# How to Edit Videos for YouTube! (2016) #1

So a lot of you guys have asked me how to make professional quality YouTube videos. And to be honest, it's much simpler than you probably imagined. So in this video, we're going to take a look at a few simple tricks that I use to improve the quality of my content.
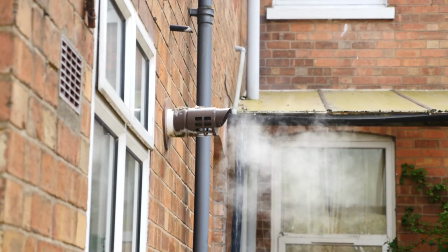[0:12]
Let's go. So if you don't have a tripod, or you're trying a shot which perhaps you can't use it for, then inbuilt stabilization is really, really useful.
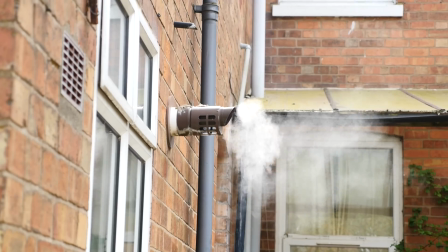[0:20]
I'm using Final Cut Pro, but everything I show you here, you should be able to do with most video editing programs.
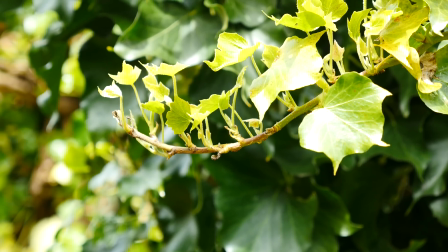[0:25]
Color correction is something that is often overlooked, but it's actually really, really important. The output out of a lot of standard digital cameras tends to be overblown.
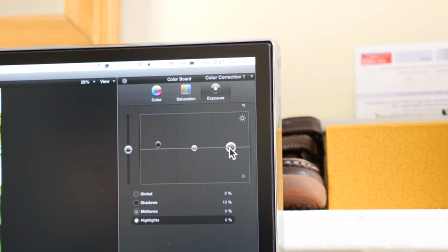[0:33]
Sometimes the contrast and the colors aren't quite how you'd like them, so you can actually change that post-production. Now what I tend to do to make the video a more pleasant viewing experience is to reduce the contrast on the really,
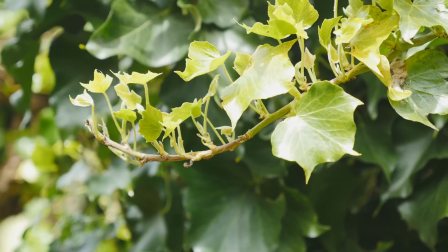[0:44]
really bright areas and increase it on the really dark areas, and also reduce saturation a bit.
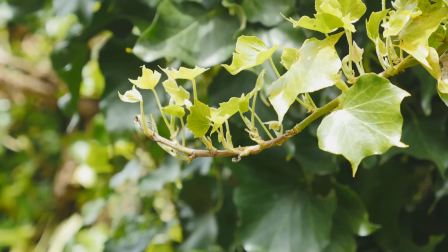[0:49]
This gives it a slightly more faded look, which has actually been proven to be more pleasant to view.
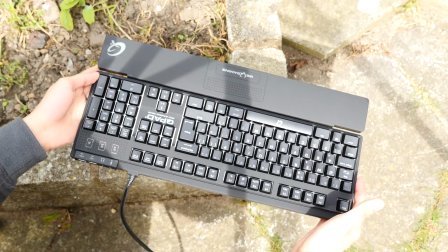[0:54]
Sliders are undoubtedly useful bits of kit, but they're also a little bit of a hassle and quite expensive to buy,
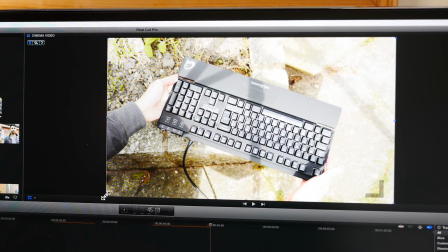[1:00]
and you can achieve a very similar effect just by cropping your video and then making it move to the left or the right,
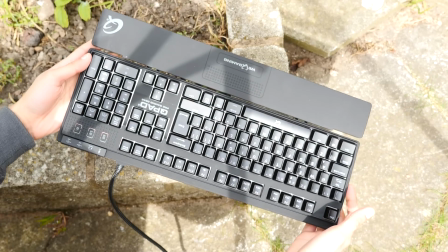[1:06]
or even up or down. This actually adds a little bit of interest in your shots and changes up the standard pans and tilts that you're probably used to doing.
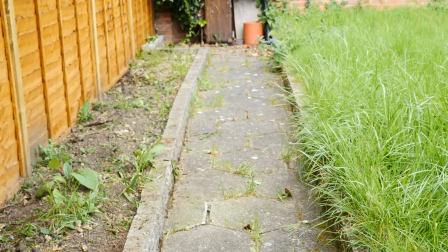[1:13]
The last thing I'm going to show you is called the letterbox, and this is something which probably without realizing you see a lot happening in cinemas.
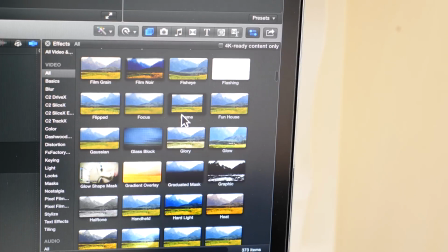[1:20]
It basically changes the aspect ratio of your video, adding black bars to the top or the bottom.
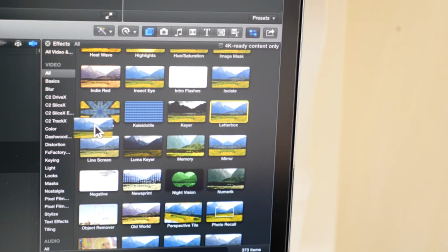[1:25]
Now if done correctly, this can actually make your video look really professional and really cinematic,
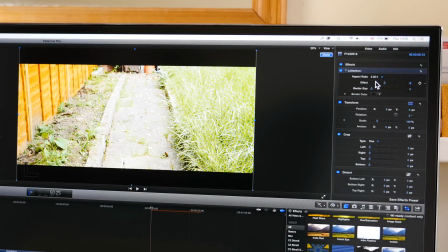[1:30]
but if done wrongly, all you end up doing is annoying your viewers and restricting your field of vision,
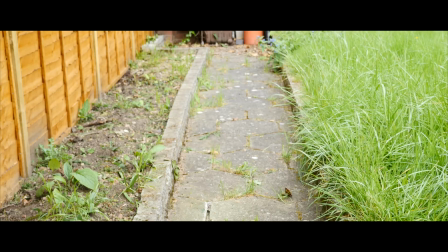[1:34]
so be a little bit careful when using it. So guys, that's it from me for now. I really enjoyed making this video.
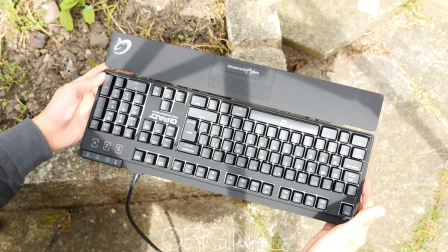[1:40]
If you enjoyed it or found it useful, or you want me to make it a series, then maybe just let me know in the comments below.
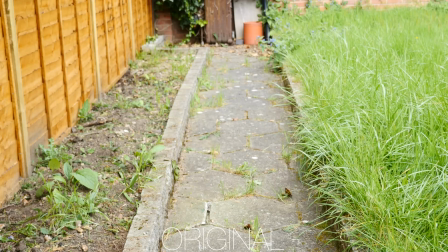[1:45]
If you want to take YouTube seriously, then for Mac I would recommend Final Cut Pro, and for Windows I'd go for Sony Vegas.
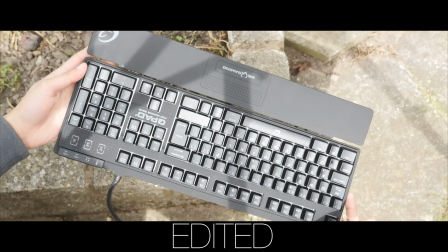[1:52]
There are cheaper alternatives, but they just won't give you the flexibility that these programs will.
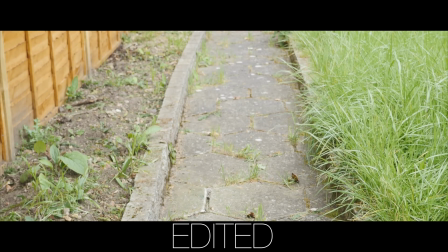[1:57]
Anyway guys, thanks a lot for watching, I hope you enjoyed this video, and I hope you found it useful, and I'll see you next time.